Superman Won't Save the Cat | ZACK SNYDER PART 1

Hollywood wants a well-defined protagonist, a well-defined antagonist, and a well-defined goal for both of them to drive them towards conflict with one another, ending in a tidy resolution. But one crucial part of understanding cinematic language is that, just like in real life, a movie unfolds over time. Screenwriting lessons like Save the Cat tend to oversimplify the way that we watch and understand narrative. So let's see how the 1978 Superman, starring Christopher Reeve, directed by Richard Donner, explores Superman as a symbol by having him save a cat.
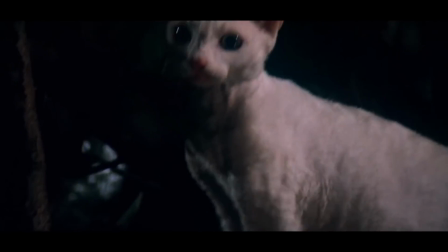This scene starts with a little girl clapping at her cat and demanding that the cat obey right this second by coming down from the tree.
Come on, Frisky, come on, come down.
Then Superman appears out of the sky and offers help.
Come on, it's all right.
When Superman hands the cat back to the girl, she immediately reprimands the cat, calling it naughty. He's such a naughty cat. Superman stops her and explains.
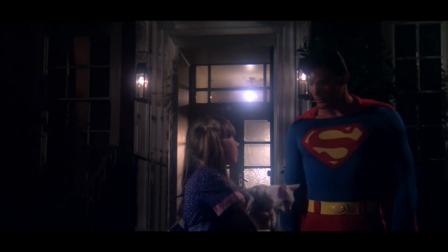I always tell him not to. Oh, well, hold on now. Let's not be too hard on Frisky, okay?
Our hero leaves and the little girl goes inside.
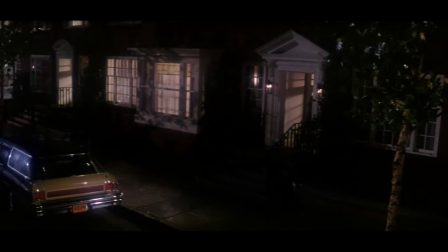Off screen, the girl tries to explain what happened to her mother, but her mom accuses her of lying and we hear a slap.
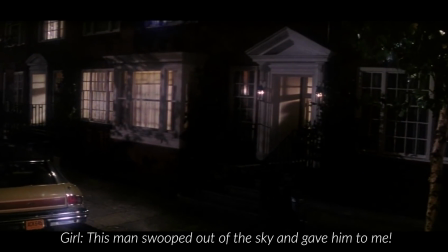This man swooped out of the sky and gave him to me. Haven't I told you to stop telling lies?
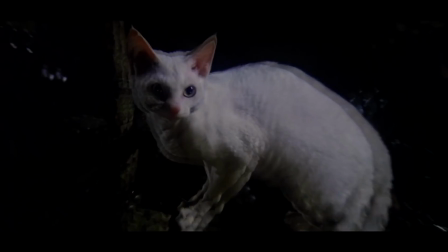So it is a literal save the cat scene, but there's so much more going on here.
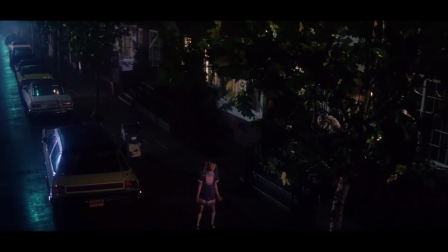It's about a cycle of negative, abusive behavior.
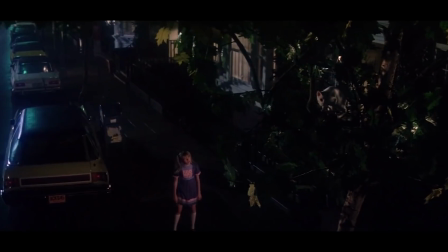The little girl's harsh words and her clapping at the beginning of the scene mirror her mother's harsh words and the sound of the slap at the end of the scene.
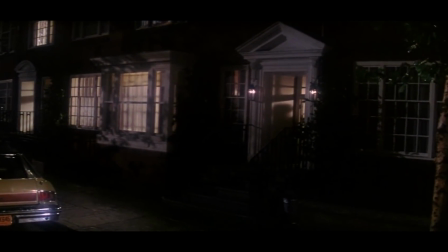Come on! Stop telling lies.
She's internalized her mother's attitudes on discipline.
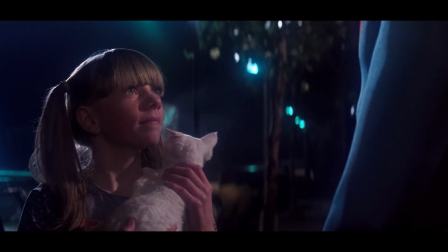Superman appears in the middle of the scene to interrupt this cycle and to teach the little girl empathy, which is obviously lacking in her home.
We all get a little afraid of heights now and again.
In the grand scheme of things, a cat stuck in a tree is practically meaningless. But by showing an all-powerful superhero swoop in and not only save the cat, but also give a lesson in empathy, the scene is saying that little moments like this do matter. It's worth our time as spectators or as a hero. The little girl who has a rough home life matters. The little furry cutie matters. Being good and helpful matters, even in a world filled with negativity. Especially in a world filled with negativity.
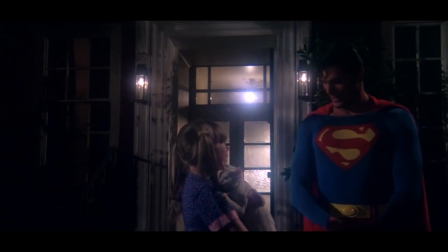When you put a character in an easily recognizable, realistic situation, the audience gets a very grounded sense of the character and their motivations. It's also important to remember that we don't have a complete picture here, because we've taken the scene out of context of the film. Saving the cat is not what matters in a story. What matters is what saving the cat means in the context of that story. Having your character save the cat is just one type of coding, just as, say, the iconography of Superman is a type of coding. We associate Superman with inherent goodness. Our assumptions form a kind of shorthand, an abbreviated language that lets a filmmaker quickly move the action forward because they had a sense of what we, the audience, already know about the character. Simply putting Superman in your movie isn't what matters. It's what Superman as a symbol comes to mean in the context of the story that matters.
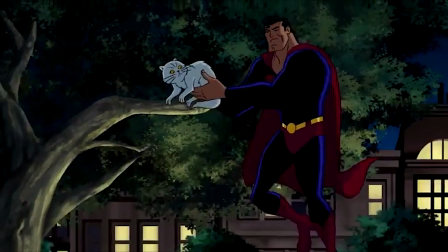Superman saving a cat in a tree is a classic Superman moment, hardwired into the hero's mythology.
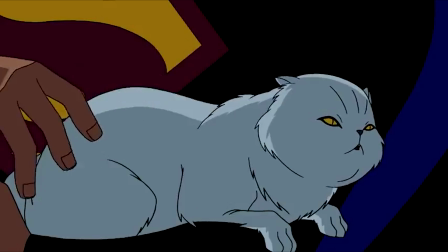It supports the idea that, by default, Superman will make time to help out no matter how insignificant you think your problem is.
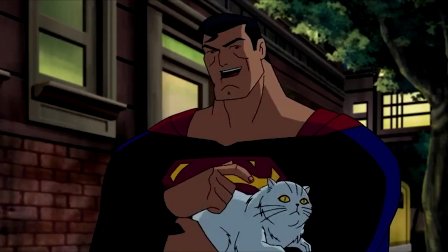So what if a director took that character, conscious of all our assumptions about the character,
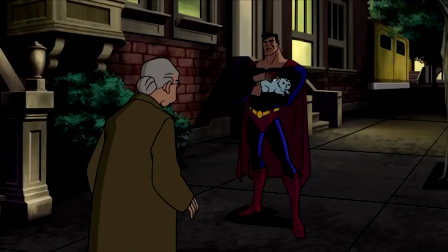conscious of the fact that we associate Superman with literally saving the cat,
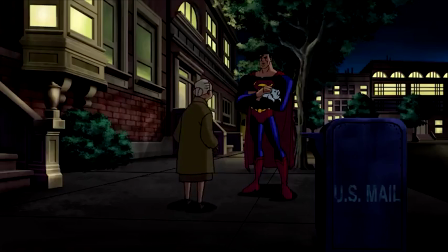and then what if that director had Superman do something a little different?
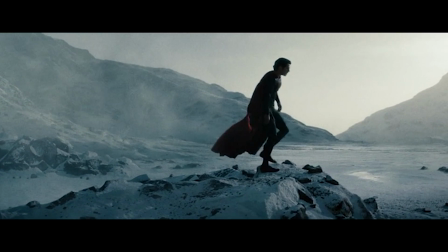Snyder doesn't give his Superman a literal save the cat moment, but we do get a few other scenes of him helping people, which give us an idea of his character.
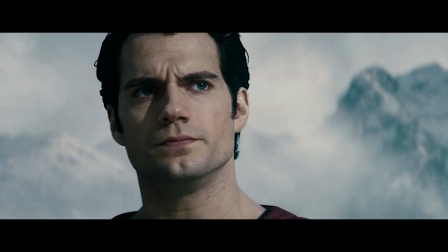For these scenes, I'm focusing on the moments which were intended to build character rather than plot.
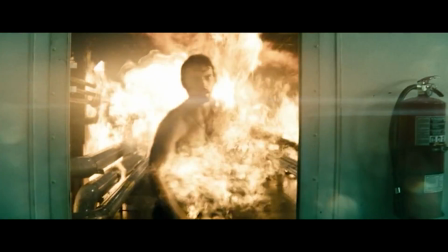In Man of Steel, that means the scene where he saves oil workers from a burning rig. In Batman v Superman, it's the montage where he saves a woman from a burning building, drags a ship across some ice,
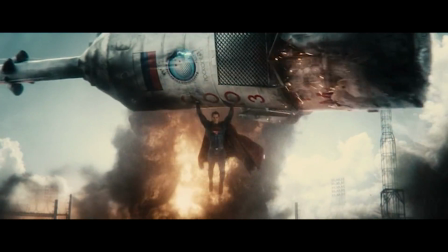catches a rocket that exploded, and comes down from the sky to help a family in a flood.
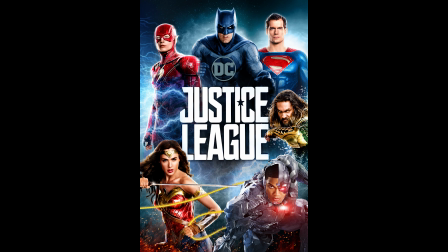I'm not getting into Justice League because.
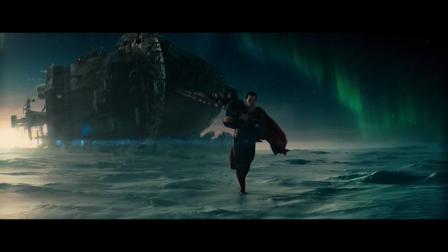In the oil rig scene, the rocket shots, and the shot of the ship, Snyder's direction draws our attention to Superman's physical strength.
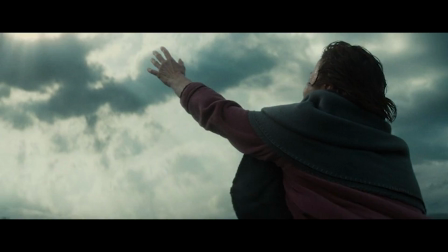In the burning building shot and the flood shots, Snyder draws our attention to the Massiah Imagery, a godlike character floating down from heaven to save us.
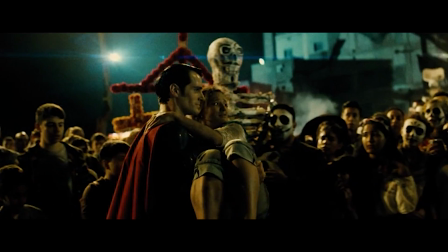These images all suggest that mere humans are weak and powerless, and they are inferior to this Jesus-like being.
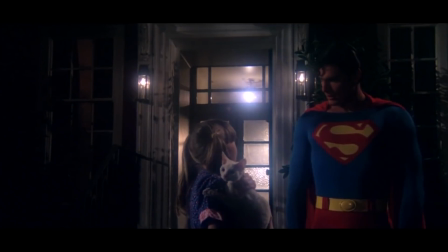That they're incapable of ever being on his level. It's the polar opposite of the 1978 scene, where Superman clearly saw this little girl as his equal.
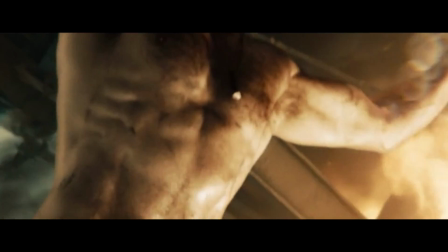More frames are spent showing us how awesome Superman's abs are, how powerful his legs are,
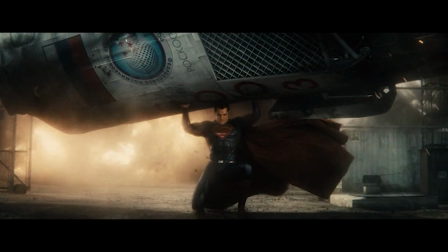and how massive his arms are than there are frames of him actually interacting with everyday people.
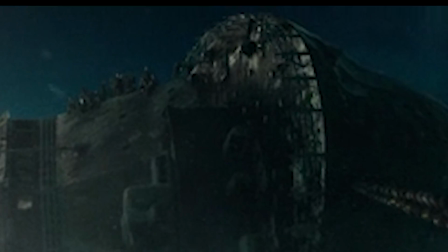In the shots of the ship, people are barely visible on top.
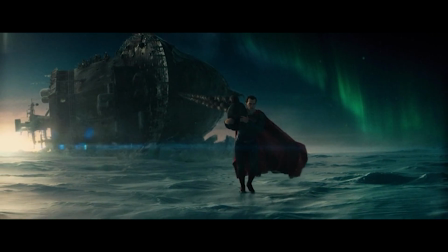What's visually important in this frame is the immense weight of an inanimate object, and Superman's unbelievable ability to yank it across ice.
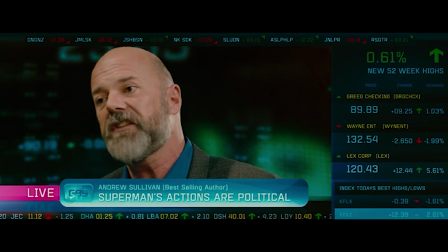Again, hot bod, I'll give you that, Zach. In Batman v Superman, we also get a montage intercut with talking heads on TV,
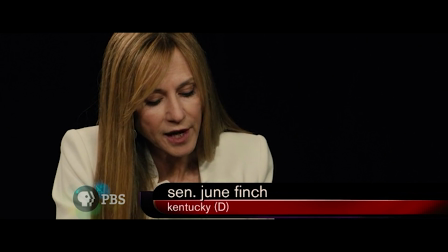who discuss Superman in terms of a messiah, a Jesus figure, as someone who is much more special than we are.
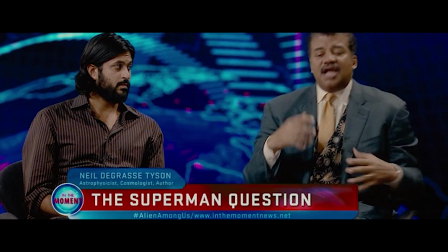We're talking about a being whose very existence challenges our own sense of priority in the universe.
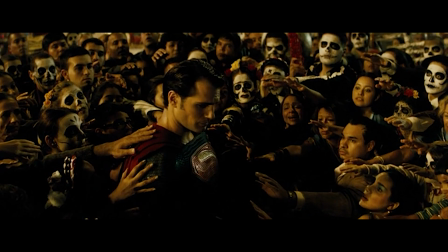We, as a population on this planet, have been looking for a savior. 90% of people believe in a higher power.
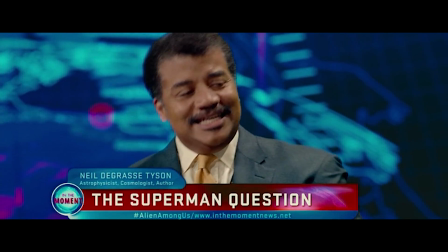And now we learn that we're not even special in the entire universe because there is Superman.
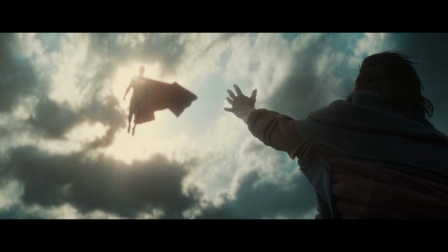In the Snyderverse, Superman is often portrayed as above us, and he pulls heavily from Christian imagery.
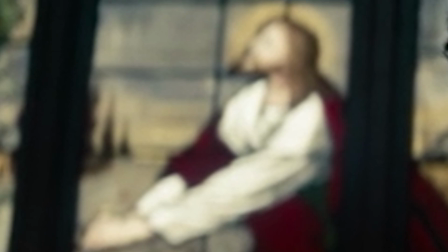So heavy, I'm drowning in it!
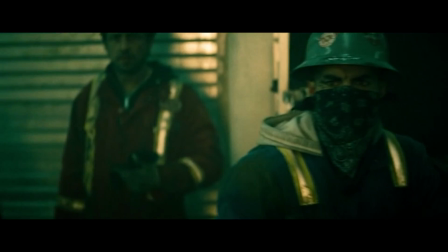But also, Snyder's Superman never speaks to any of the people he saves, never engages with them in any real way.
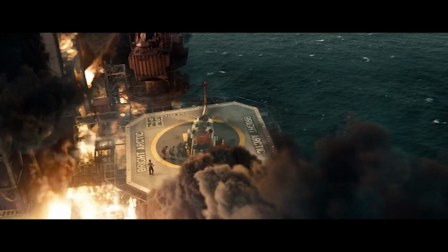The closest he comes is seeming to yell, "Go, go, go!" as the oil rig workers board the helicopter. The talking heads never mention any of the everyday people either,
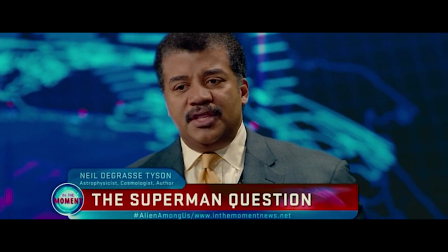instead speaking in abstract terms about politics and international law.
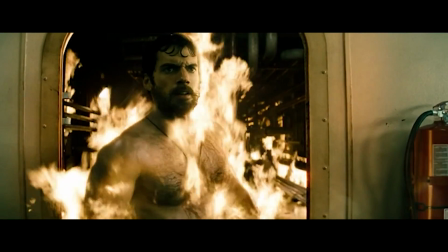Superman shows little emotion or concern when saving lives, but he does show emotion when questioned by someone on TV.
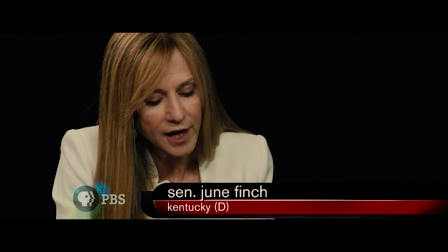As the montage ends with a bleeding heart politician questioning Superman's authority to act, I'm not saying he shouldn't act.
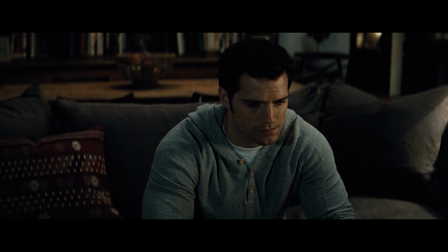I'm saying he shouldn't act unilaterally. we get a shot of Clark shaking his head as if to say, "Nobody appreciates me."
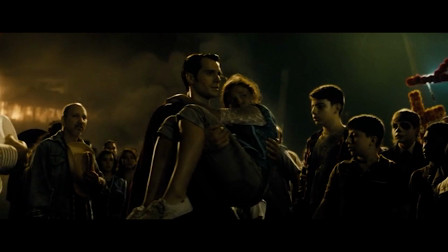So, did the people he saved not thank him? Or is he literally just bummed about what people think of him?
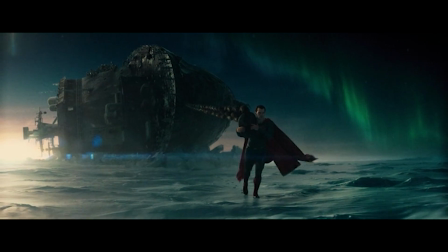Snyder's Superman doesn't seem interested in empathy or human connection at all.
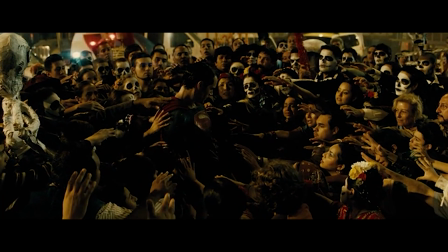In fact, he seems oblivious to human connection. When the crowd lays their hands on him the way people lay their hands on a religious leader, Superman doesn't even look them in their eyes.
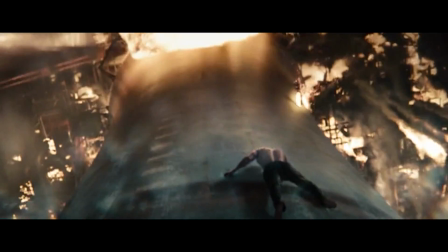He doesn't seem interested in the lives of average people. Instead, Snyder's Superman seems drawn to and motivated by displays of power.
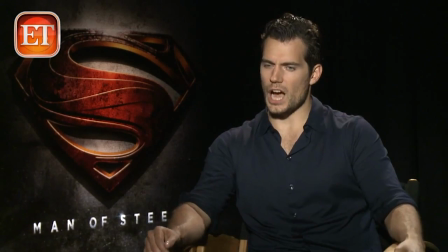He's unsatisfied by helping people in need and miffed about what Entertainment Tonight says about the color of his underwear.
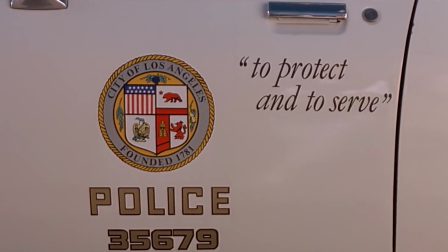If a hero doesn't seem to care about human life, then what's the point of them being a hero?
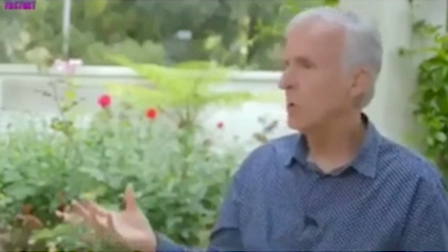But before we get any deeper into Zack Snyder's filmography, I want to modify James Cameron's comment a bit. Saying that Snyder's cinematic language is new is just factually incorrect. You could argue that his cinematic language is idiosyncratic. You could argue that it's distinct and specific, but it simply isn't new.
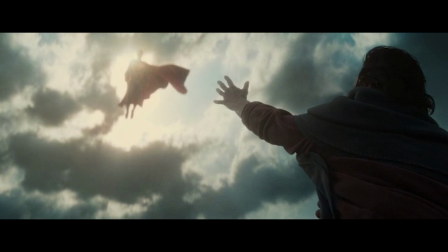Snyder draws heavily from all kinds of sources. Archetypal Christian imagery, Renaissance sculpture, comic book style visuals derived from comic books,
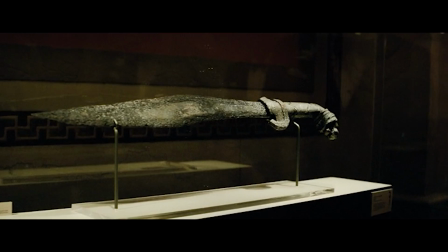pre- and early modern legends such as King Arthur and Alexander the Great.
Blade that cut the Gordian knot.
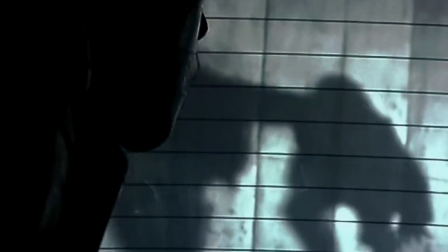Running zombies, which at the time was a novel idea derived from movies like 28 Days Later.
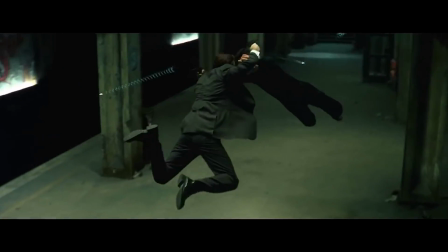Even the slow-mo style that Snyder is arguably most well known for is derived from the works of the Wachowski sisters, who developed their techniques years before Snyder made 300.
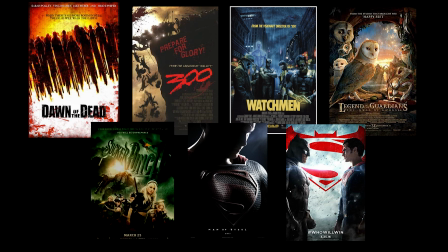Out of the 9 films Snyder has directed, all but 1 have been adaptations of established intellectual properties,
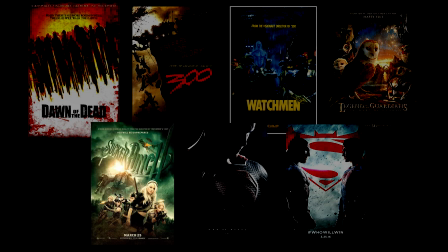and the only one of his films that has been an undeniable flop also happens to be the only one that was based on an original Zack Snyder idea. Well, Snyder himself apparently described it as Alice in Wonderland with machine guns, so even he admits that that one's derivative. This idea that a great artist has to be doing something new is really a byproduct of the capitalist obsession with perceived advancement.